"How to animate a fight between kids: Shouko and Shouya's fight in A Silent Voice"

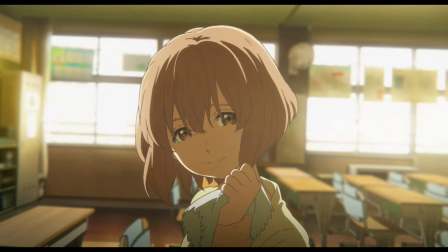12:24 So what I just described wasn't just the emotion, it was the context as well. But what does this expression show in and of itself? The image bear, what does it show? Ultimately, we are looking at two very simple motions. Shouko looking away at first before looking up at Shouya and turning her wrist slightly inward.
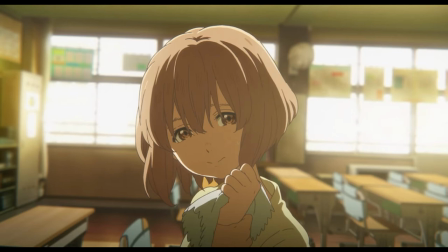12:42 Further, her expression goes from a more openly despondent one to a smile of the sort that you really never want to see. It's very evocative, but how much of what I just described is there in the image and how much is the viewer filling in the gaps?
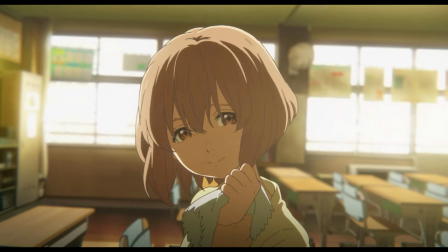12:56 A point you hear every now and then when people discuss animation as a medium is that animated acting can't get across the subtlety of a filmed actor. The scope and implications of this idea are many and highly debatable, and now is absolutely not the time to discuss them, but consider this case.
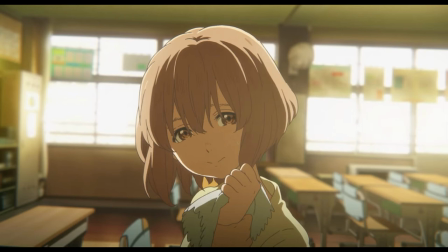13:13 Hopefully, if you saw someone give you this expression in real life, you'd realize some bad shit was up,
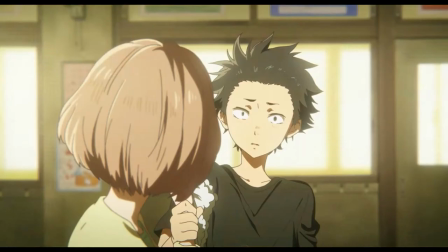13:17 but without context, you will never in a million years really understand what you're looking at. And that's important, because of course, Shouya doesn't have the context we do, and he doesn't know what he's looking at.
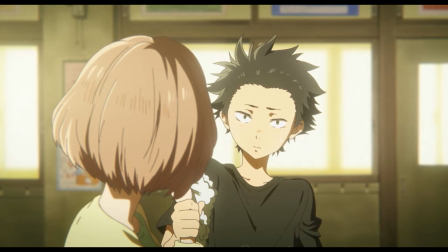13:29 He's like, "Mata sono kao," you know, you're making that face. He's seen that expression before, but even though he's clearly distressed to see it, he doesn't get it.
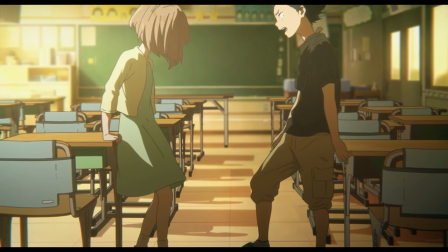13:37 His reaction is just to become more frustrated. Because he feels guilty.
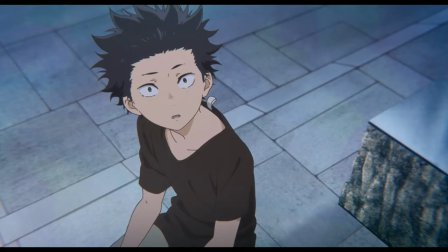13:41 He knows he's really fucked up, and I should add, there really are a lot of aspects of this situation we haven't discussed that really underline the point.
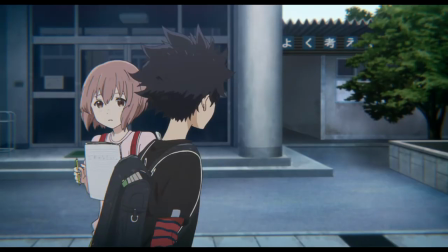13:49 And he's beginning to get the depth to which he's fucked up. But Shouko's not getting mad.
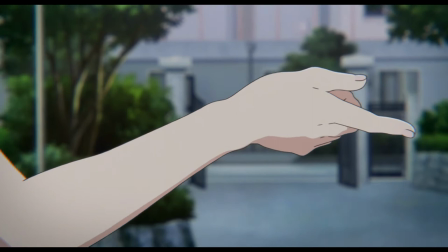13:54 She's not communicating in a way Shouya understands.
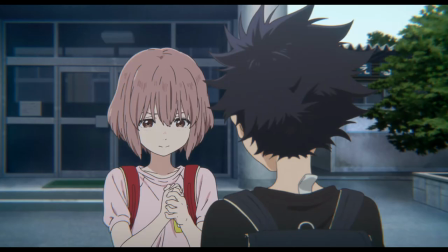13:58 She's not showing her emotions in a way he recognizes, but underlying it all, she's just fundamentally not reacting in a way he understands.
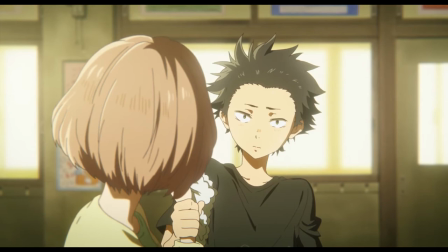14:06 This isn't her fault, it's just the way it is, but it's disturbing him. So he starts pushing her around to force her to admit that she's mad,
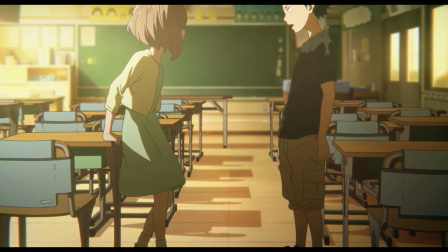14:15 or at least to get her to show something that isn't simply being apologetic.
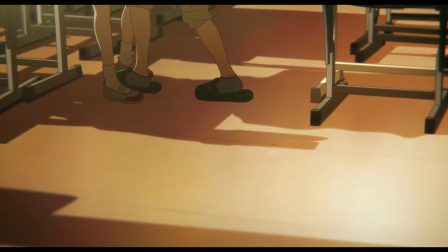14:19 But the way that he pushes her around is one of the reasons that the scene is so good.
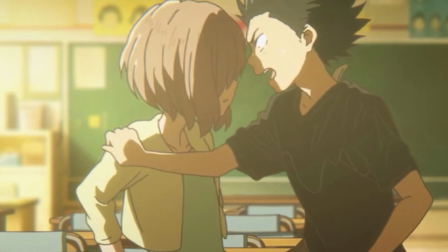14:24 He does this awkward grip with his right hand going across to her right shoulder,
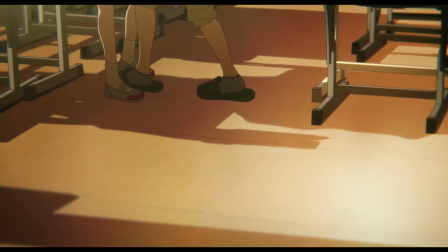14:28 which means that his grip is at this awkward backhanded angle, and he starts sorta leaning into her. He's not bracing with his back foot and pushing, he's leaning forward with his front foot. It's almost a crouching motion. This is all to say, His posture is really weak.
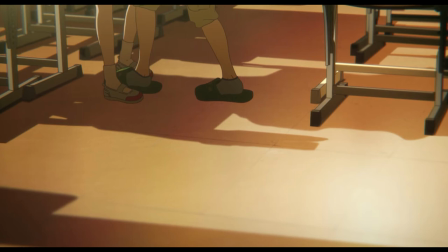14:44 It's almost the total opposite of everything you'd normally do in a fight scene. There are no strong lines of power in motion.
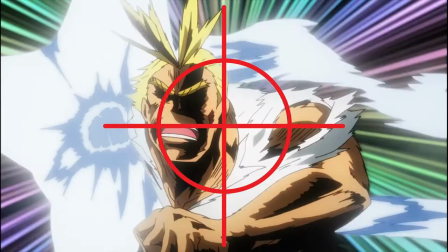14:51 In the obari punch, the point is to put the fist at the center of a composition and everything flows into it.
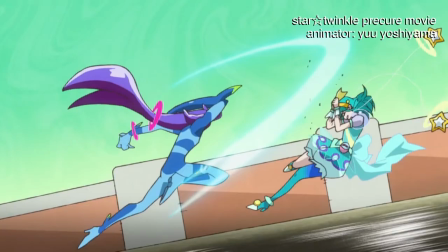14:57 There's all kinds of different approaches you can take to a fight scene that involves brawling, but they almost all revolve around emphasizing mass,
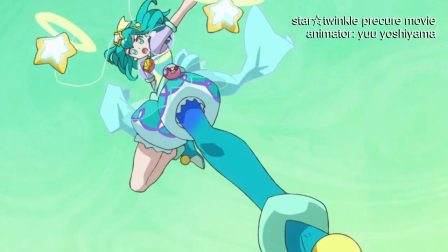15:04 acceleration, inertia, and all the sorts of things that would be absolutely 100% wrong for this particular scene.
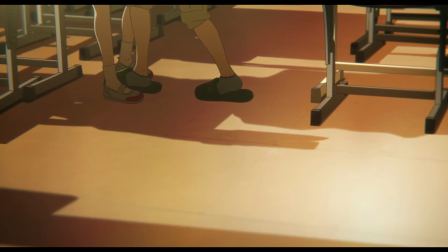15:11 What this animation is emphasizing is that Shouya isn't trying to knock her back, he's just being frustrated in her general direction.
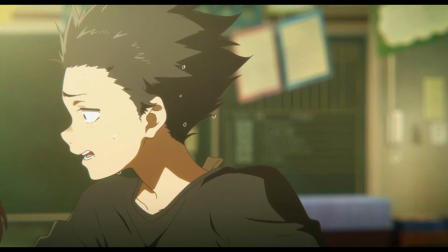15:20 But then something happens that's pretty significant, maybe the turning point of the scene and therefore Shouko's arc in the first part of the movie.
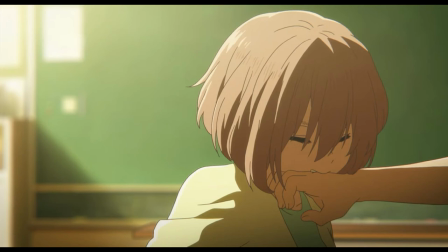15:29 What happens is Shouko bites Shouya, and right here is when the difference is unveiled, I think, between where these two kids are at.
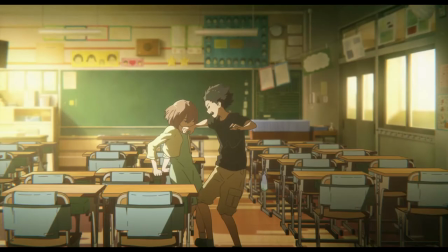15:40 It's not the most dramatic thing Shouko does in this scene, but what happens next isn't really surprising in its context.
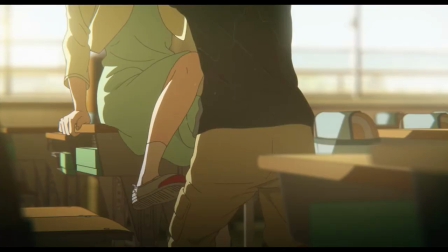15:47 But what follows from that moment is a fight, or what passes for a fight when you're like 11.
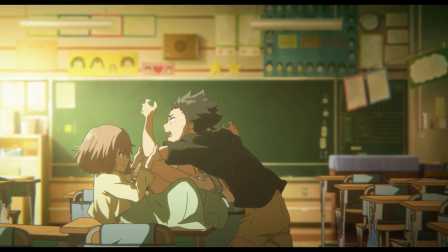15:53 It's a struggle of storm and fury and not much actually happening.
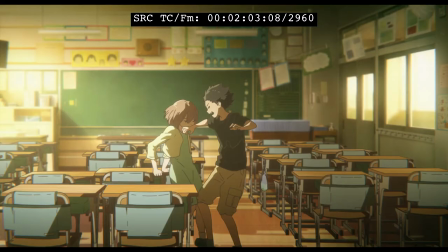15:58 You've got one kid trying to shove the other around and they're flailing around doing it. As a result, this is an immensely complex cut depicting something which is ultimately quite simple.
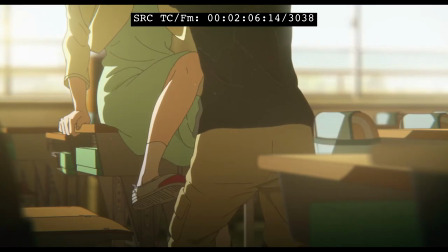16:09 The play-by-play is simply that Shouya bends awkwardly over the desk trying to pin Shouko and he loses his balance and falls.
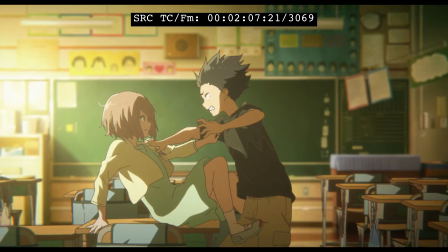16:15 But if I were to actually detail out what's going on here, which I want to do,
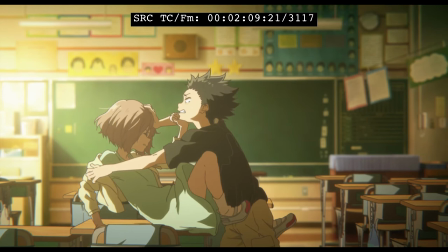16:21 but if I were to actually give in to that inclination and try it, I'd very quickly lose track of that big picture.
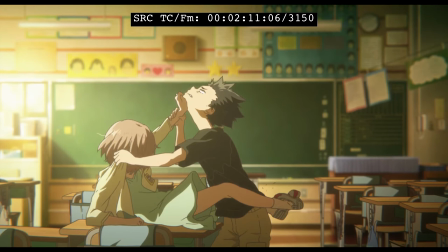16:28 There's just so much.
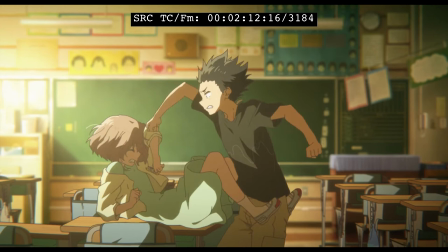16:29 I recommend picking a limb or a quarter of the action and using frame increment and decrement to follow the action. On YouTube, those are the comma and period keys.
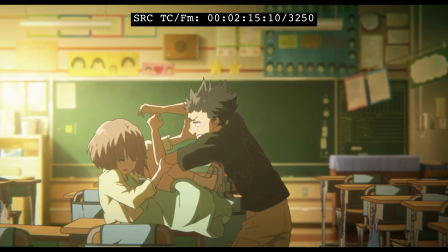16:38 Repeat that for each quarter and realize that for all their individual complexity, all these different things constitute a single dynamic system.
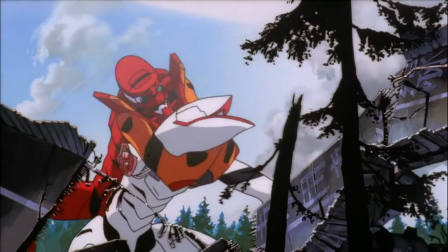16:46 And yet, for all the cool detail, this is highly visceral animation, up there with Mitsuo Iso's fight between Asuka and the mass production Evangelions.
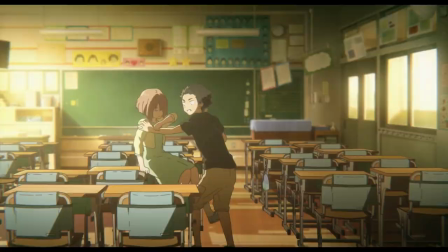16:55 The fact that this animation can be visceral while also not making it look like
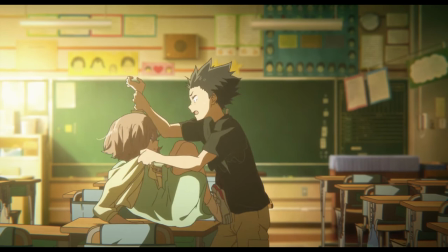16:59 these kids are actually trying to kill each other is true artistic professionalism.
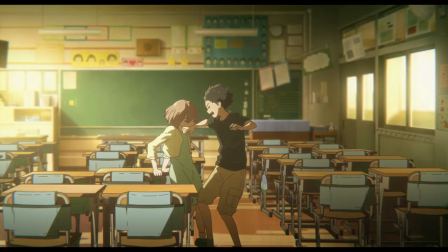17:04 It's like Mitsuo Iso's work as well because there are no key poses. I happen to know this for a fact, but you can tell just by looking too.
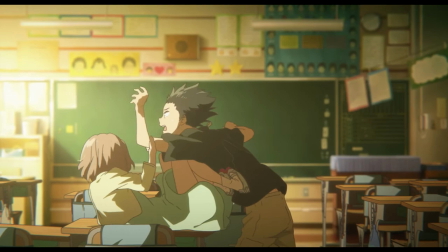17:11 This isn't passing through a series of poses, it's just constant movement. This is absolutely the most technical part of the animation,
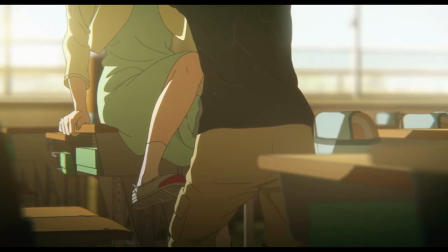17:18 and I feel bad that I'm just going to be sort of passing it over in an instant without going too much in depth into it,
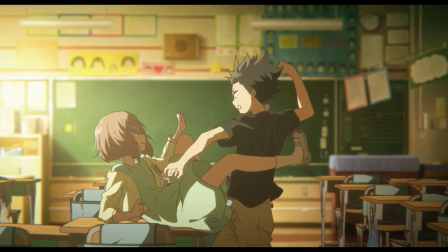17:25 but I kind of have to. It's kind of too much, actually.
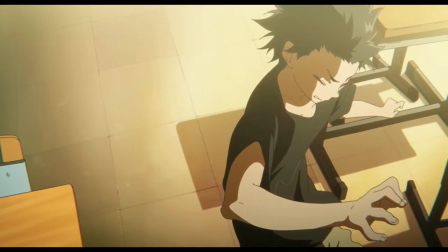17:29 But when Shouya is knocked down, Shouko gets on top of him and starts shaking him by his shoulders, and it takes him by surprise.
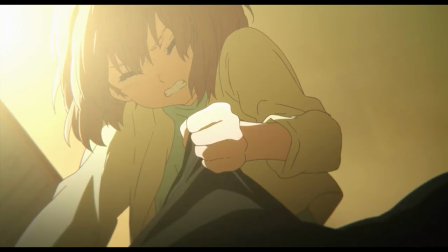17:36 She's screaming, "Ganbatteru! Ganbatteru!" You know, she's trying. She's doing the best she can.
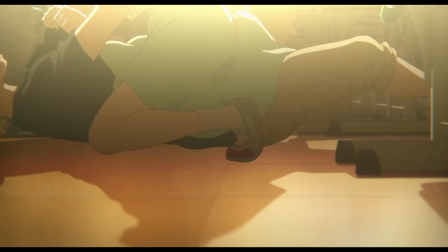17:40 Shouya can't make out her words, but her actions, however,
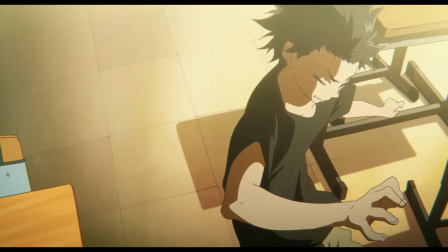17:45 speak very clearly, as does what I would like to draw attention to, her posture.
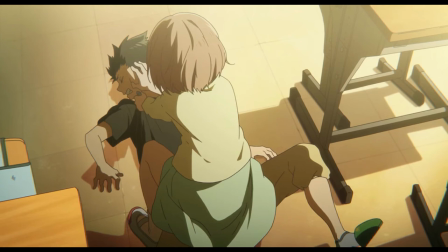17:50 So, Shouko isn't a tiger, she doesn't pounce on him, right? She does this kind of awkward step over, but she does get on top of him, which is a much more powerful position to shake someone around than the weird cross-handed lean thing Shouya was doing.
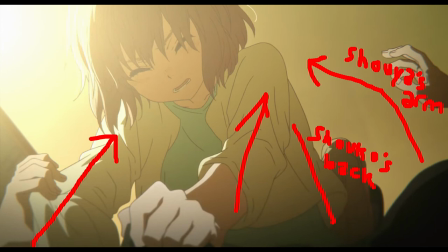18:04 This is emphasized by the camera, it's much more dramatic. It makes the shaking a much more dynamic in and out of the camera motion that draws the eye line naturally
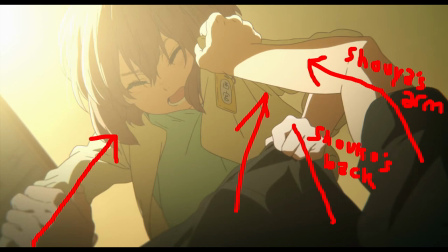18:13 from her hands in the lower left-hand corner in the foreground of a composition,
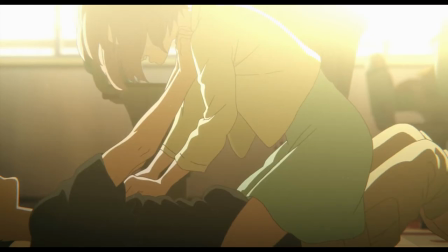18:18 all the way up her arms to her face in the background.
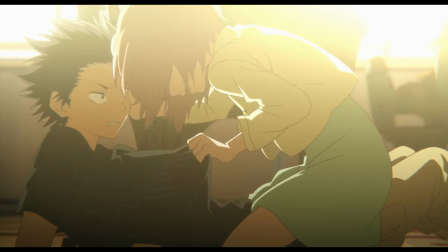18:23 And then next, look at the way she pushes Shouya's head back down here. That line of force goes all the way from the base of her spine through her arm.
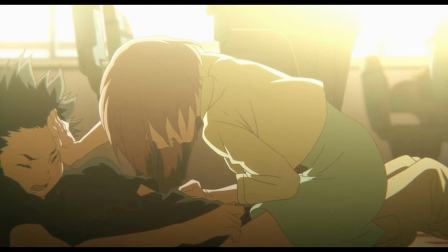18:32 That is much more powerful. She's putting her full back into this. Even though the animation is notably not having Shouya ragdoll around, he's not in physical danger, right? This isn't an Arthur situation with bodies flying back. This is still clearly a step beyond what was happening before.
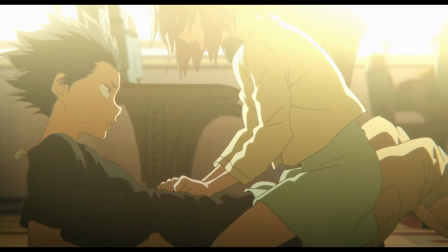18:47 But for all that, there's still this gap in communication.
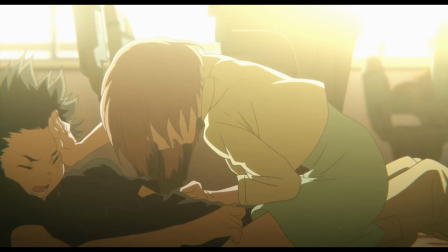18:52 There's a gap in communication. Shouya understands.
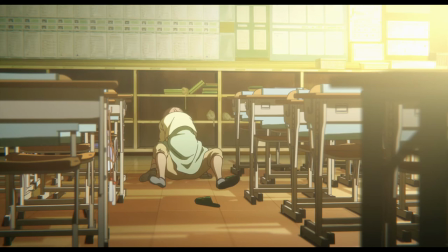18:55 Now, obviously, he can't possibly help but understand that Shouko is very frustrated, but he still just does not grasp what he's looking at.
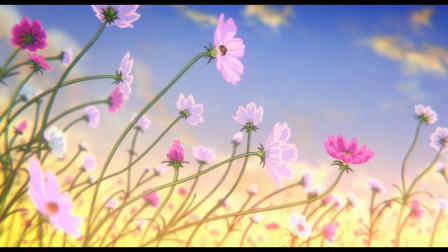19:04 This gap here is between things which are being communicated with blunt clarity and the finer but
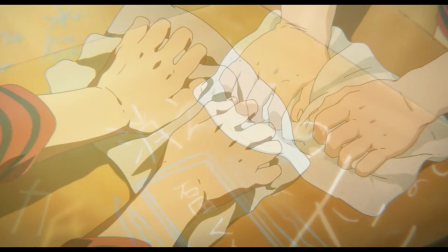19:10 very crucial and important points which are just lost because they aren't being said, or if they are being said,
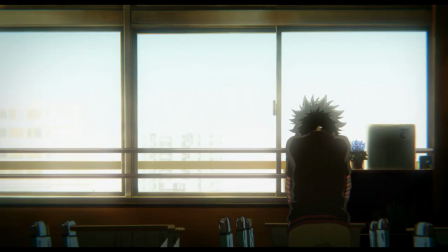19:16 they're not being heard or understood, or they're things which these 11-year-olds just wouldn't think to say because, well, they're 11-year-olds.
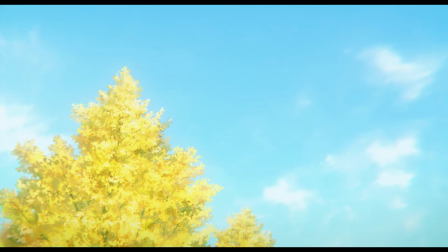19:23 The consequences of this gap and their attempt to close it are at the heart of this movie.
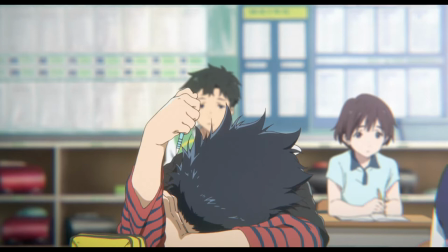19:30 That's why it's so incredibly important that the animation in this scene is right.
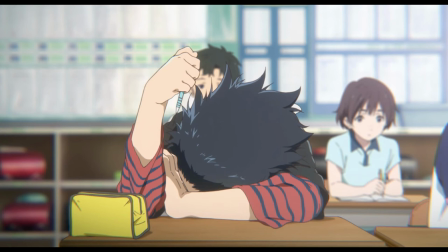19:35 It has to communicate all of these things. I've called Naoko Yamada a realist filmmaker before, and part of the point of her work is to reveal the important complexities in mundane occurrences which nonetheless can shape a person to their core.
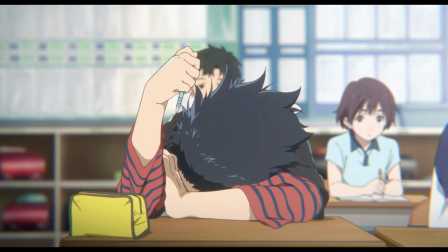19:47 Scenes which, if shown in any other way, would seem like melodrama. This scene, its direction and animation, are part of that mission. The scene is a model of the movie, a proof in miniature of why koe no katachi,
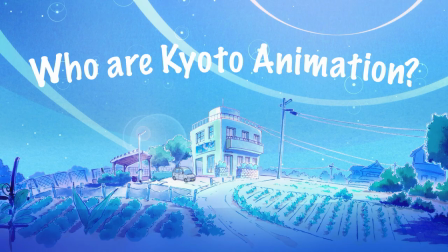20:02 a silent voice, is so amazingly good. Now is the time of a show when I normally ask, who do we got to thank? With KyoAni, it's hard to know sometimes. They're not on social media, so you can't ask and they don't tell, even on their blog.
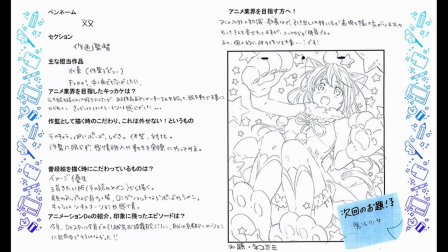20:18 Most of the time, you just kinda have to guess. Not this time. This one is for sure the work of Minoru Oota. And because I don't want to keep people darkly wondering or anything, yes, he is alive.
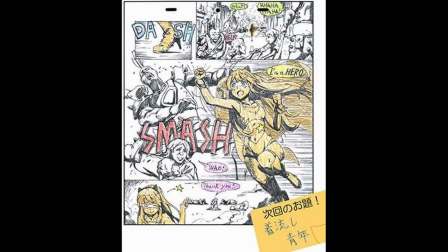20:31 He's actually attached to Animation Do in Osaka, so he probably wasn't anywhere near the main studio that day.
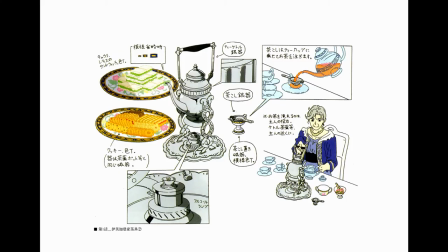20:35 But this guy has a hand in a lot of different things.